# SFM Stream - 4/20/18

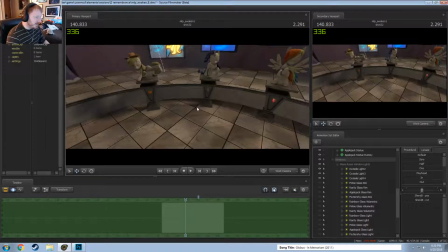1754s
So I still had some kind of idea of shadows coming in, even if they weren't that well defined.
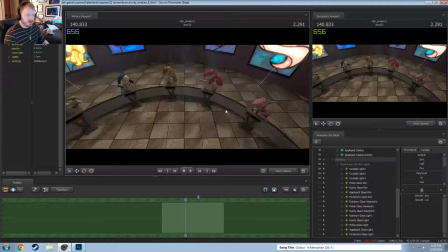1758s
But it at least created a nice little dark area underneath here because I didn't want that to be bright. And if anywhere on here, this is the area that would probably be darker.
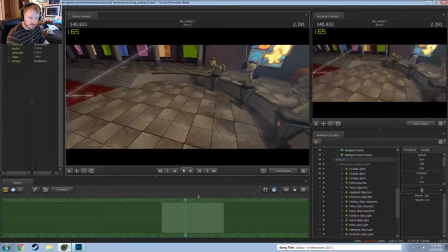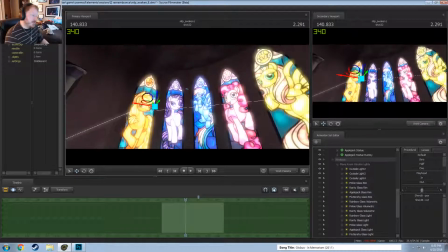1776s
And then I needed to make sure. Oh, this pissed me off. I could never get this to fix.
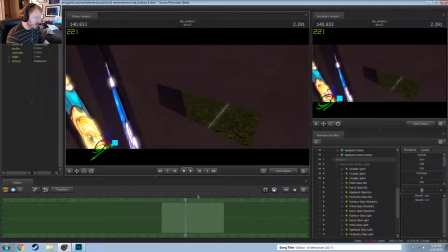1782s
I don't know what it was doing, but it made a hole in this wall. Thankfully, the lighting kind of.
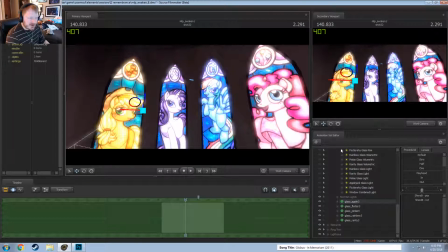1787s
Oh no, not the lighting fixed it. It was a. In shots where it was visible, I have a block of the same texture sitting behind it to hide it.
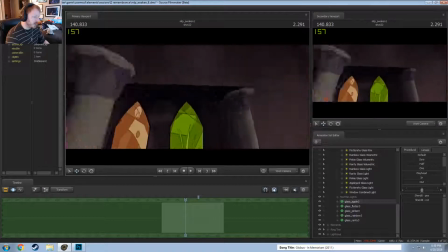1794s
It's kind of annoying. There's also another area over here like that. I just could not fix it no matter what I did.
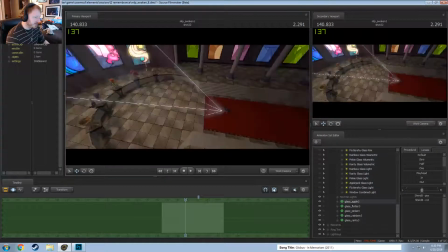1803s
It looks so easy to fix, but Hammer is just retarded. So, anyways,
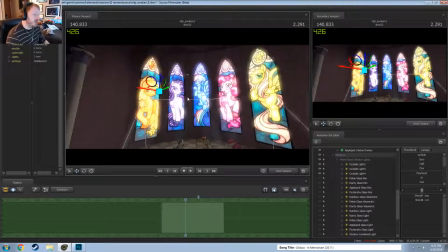1812s
so to get these to actually look like they're glowing, other than just the textures themselves, I had to put a lot of extra lights.
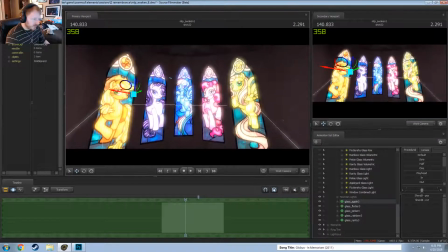1819s
So like, let me get rid of the light rays. Okay, so this one was called Pinky Glass Rim.
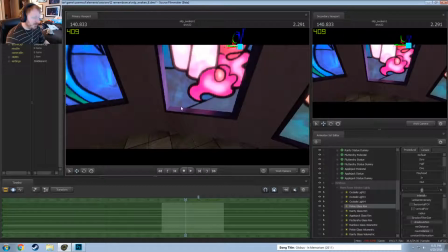1827s
So this was literally what it was I took the same textured light from
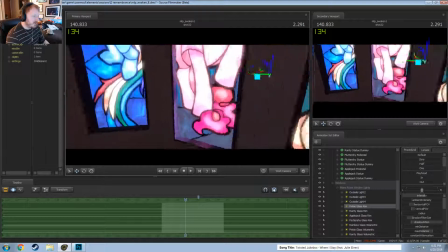1836s
Pink, like that I was using for the volumetrics to shine on the ground, so that the lighting wasn't exactly the same color, so you can see it kind of breaks up a little bit,
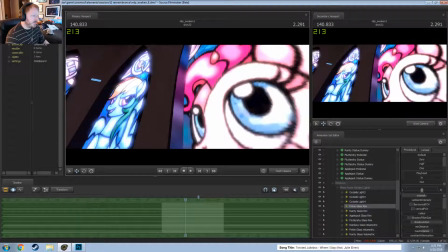1844s
and it just shined at these edges. So I kind of tried to match it up, so if the areas of pink and blue kind of matched up, but it's not perfect.
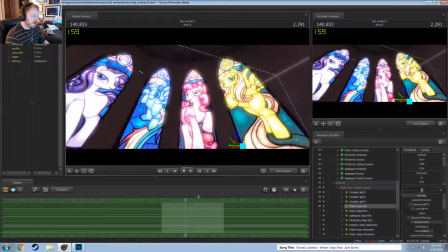1851s
I didn't care though. Mainly around like the head there, it was needed.
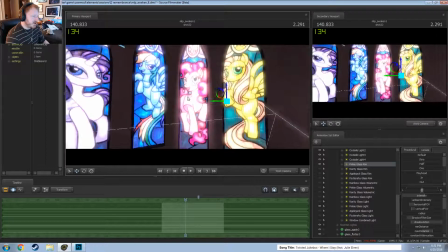1858s
This was another light that just gave it an overall glow to fill in the gaps, so that it looked like it was glowing into the wall.
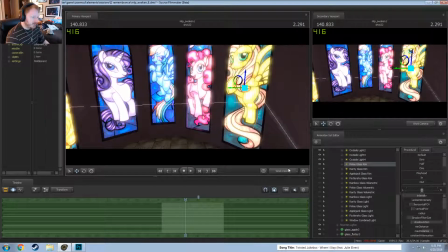1867s
And I didn't care about doing that rim light on all sides, because like in this case the camera only saw this side, so why place two? So I did that with all these to give that rim light.
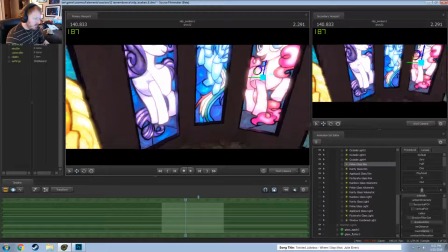1878s
So you can see Rarity's got hers,
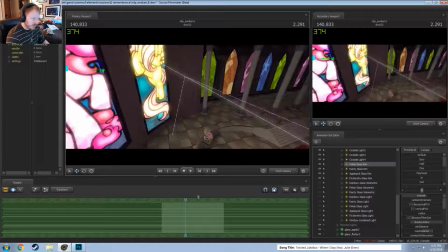1885s
Fluttershy had hers,
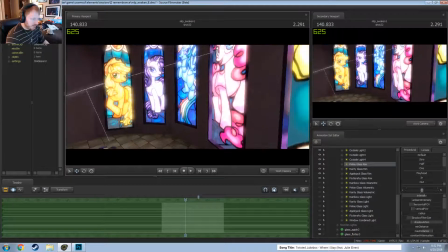1891s
and I think that was it.
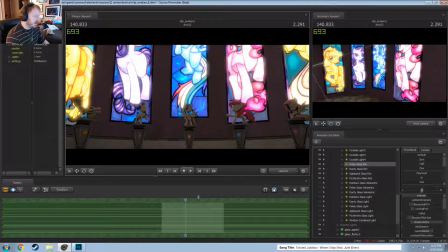1895s
Yeah, because Rainbows wasn't really visible and she was too bright to see, and I thought that Applejack was fine. Yeah, and that she wasn't needed because that glow kind of gave that effect anyway. I might have forgot it too. I don't know. That could have happened easily. No kill Chan.
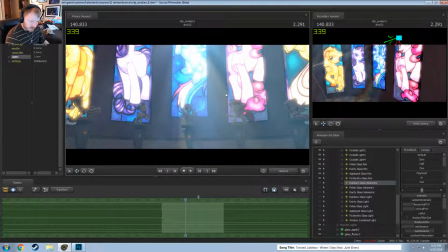1919s
So, I'm gonna cover the volumetrics last because they're large and annoying.
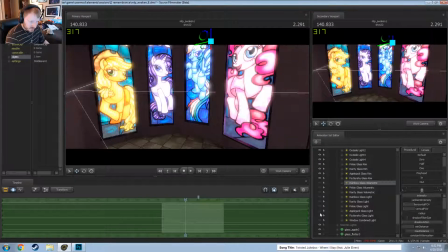1926s
So the glass light
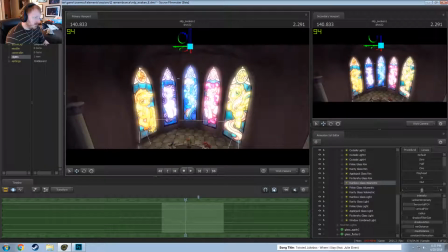1933s
is just to kind of give that glow to the outside of them, so that the windows themselves look like they were glowing on the outsides, like spreading the light. And then the combined light was just a light to go and fill in the gaps between them.
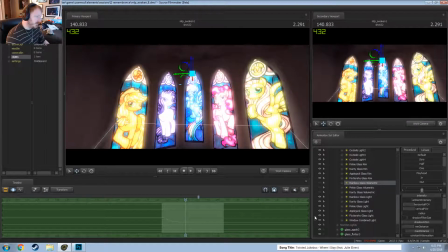1951s
I didn't want to be perfectly dark in between, that made no sense. But the central part would be where more light would be hitting. So that's a combined light.
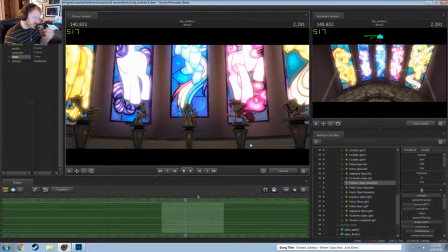1957s
And then in this shot, the only lights or windows that would potentially having light come in were the middle three, so they were the only three I had. I originally built all the lighting for all of them, and then when I went through and I was doing the shots, I removed certain lights or changed the lights depending on, like,
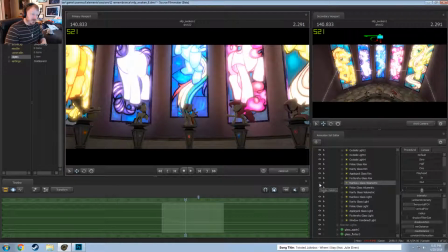1974s
a shot might be too bright or something to have it from that angle, so I dimmed it down or moved it.
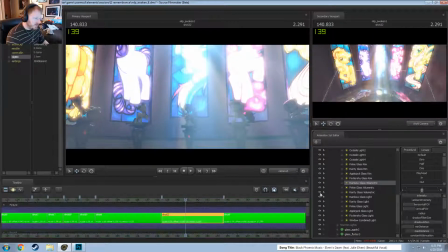1981s
So then you put in the volumetrics, and you get this.
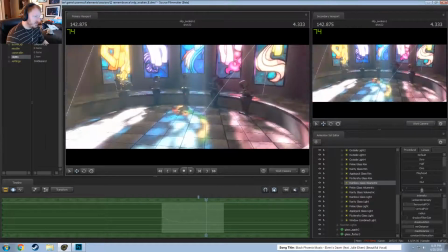1989s
It looks like this. So it looks like the volumetrics was combined with the photo ones. I think it just depends on the shot.
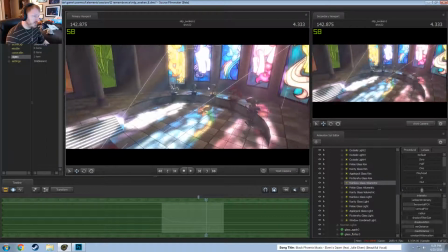1996s
And again, these lights were blurred and reversed, so that you can see the tail goes down here and then comes out from that side.
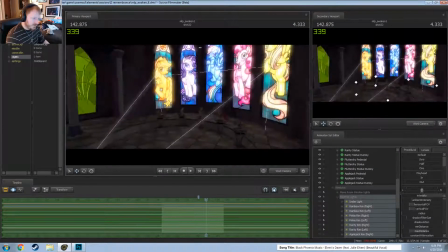2006s
That's just for the windows. And then I never really renamed this, but the test rim lights were the for the ponies.
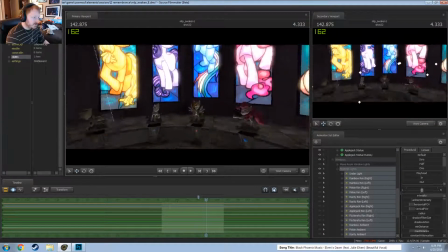2014s
So test underlight was just to create like a bounce light, like a light that would come up from underneath.
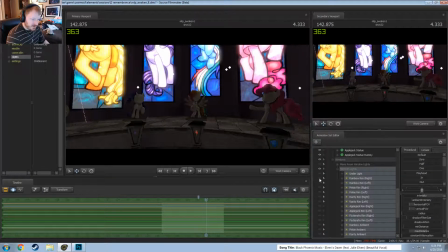2021s
Without that, and I'll show you what it looks like without it, just doesn't feel right. And then it just comes down to putting a bright light on all the edges.
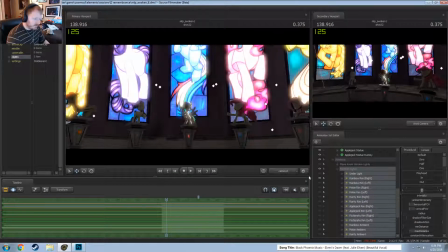2029s
So like Rainbow's right and her left, Pinky's right and her left, Rarity's right and her left. And I was trying to also make it hit a little bit of the bases here. Applejack having her rim on her right and then left.
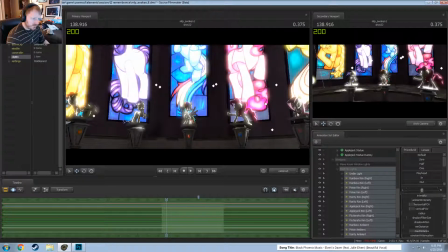2049s
And then Fluttershy on her right and then left. Then there's a couple ones about ambient. I just wanted to make sure that it had a fulfilling light, because this is a bright area. You're not just going to be lit from one side and only one side. And then for the underlight, that was what that gave.
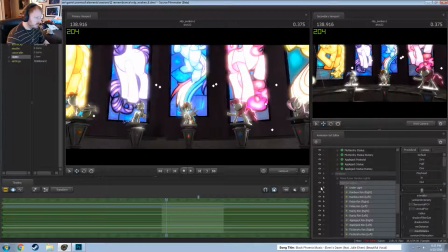I also make them feel like kind of intimidating, I guess.
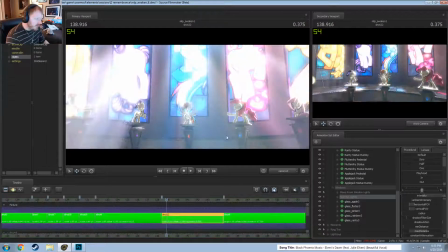2086s
So that would, and then combine this with the everything lights, you get that.
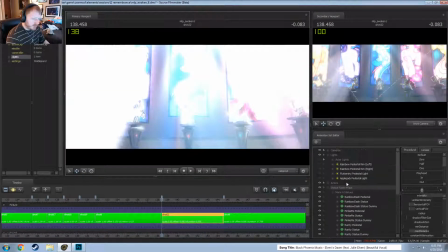2095s
The camera at the beginning of the shot goes super white, and that was just me playing with the tone map scale.
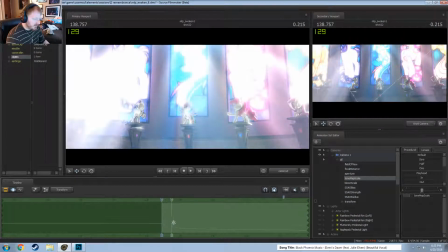2104s
You can see the tone map scale here starts bright and then it dims down really quick to give that cool effect.
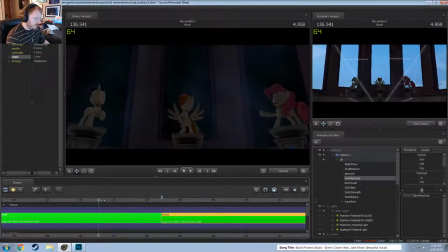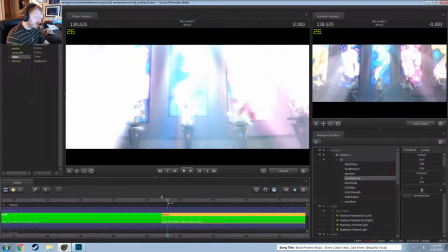2118s
Man, it's mainly because I wanted to get the camera to move faster, and the audio did it for me.
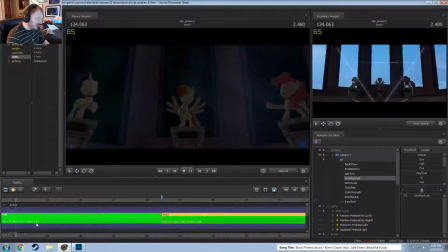2126s
That boom.
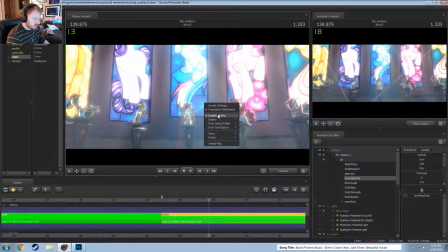2134s
Oh, I need lighting on. Besides that, it looks like I might have had some extra lights that were not in the main group here.
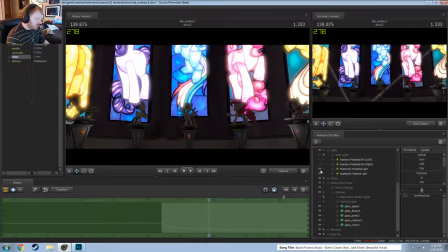2147s
So, oh, yeah, just the pedestal lights. So these lights were added as a little bit of extra rim to come around this pedestals, because otherwise it still didn't feel right.
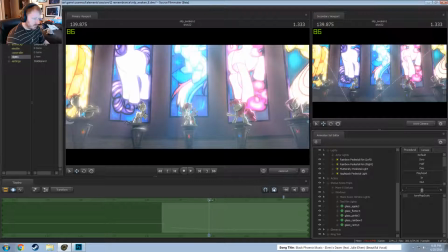But I think these lights, there was enough on these already coming from their sides that I just didn't bother, but these ones needed it.
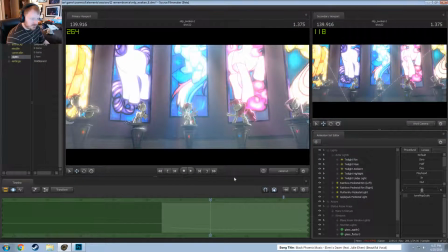2172s
And then actor lights, this is just Twilight's lights whenever light comes up.
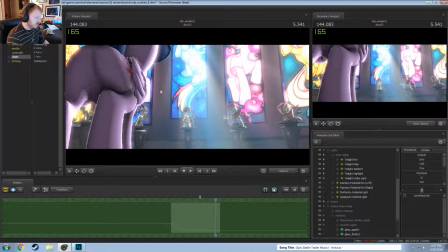2179s
So that's all these are. Make a nice balance.
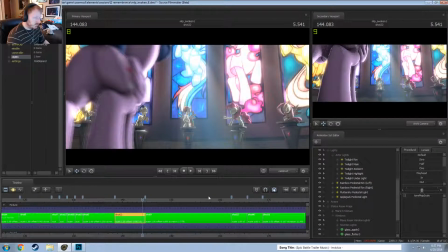2187s
And then voila, you got lights.
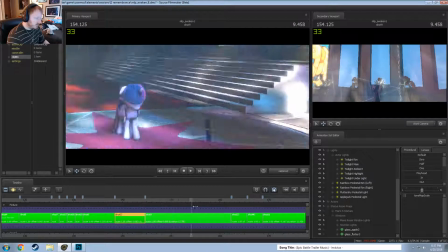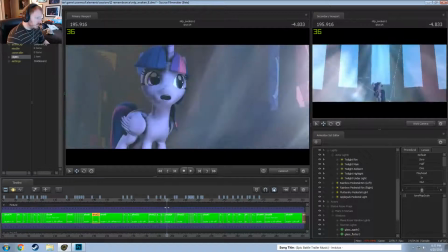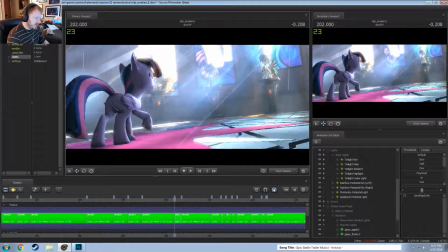2201s
Some of these parts are tough because, and that was the other reason that I wanted the map darker,
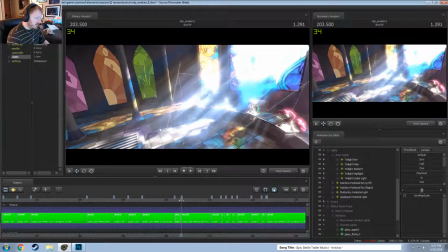2206s
is because at this point you can actually see like all the lighting, all the maps,
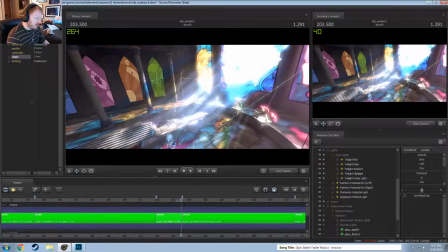2213s
or all the lights coming in through the windows and everything through this part start dimming
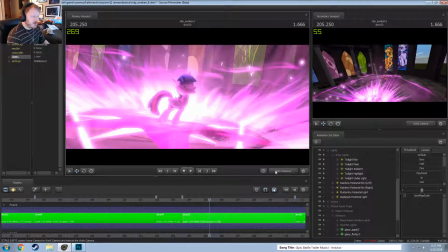2219s
until they're essentially gone, because I wanted it to be nice and dark when her magic exploded and I guess shot the sun out of the sky.
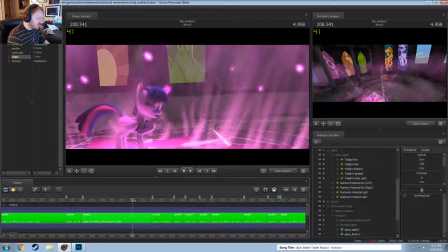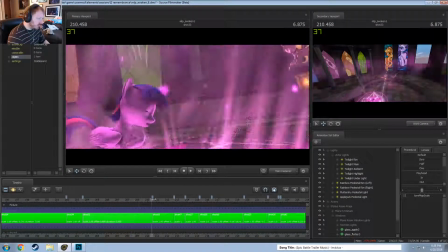2231s
And everything's just purple.
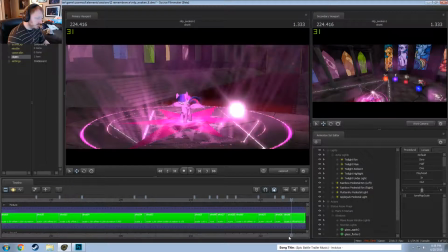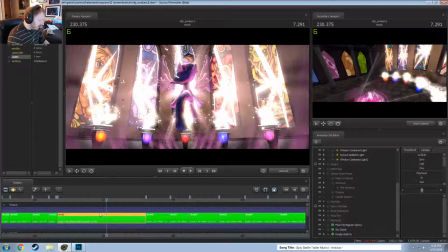2241s
This shot sucked to do because there's no way to do fades in SFM. So I had to build this, like, the lighting twice.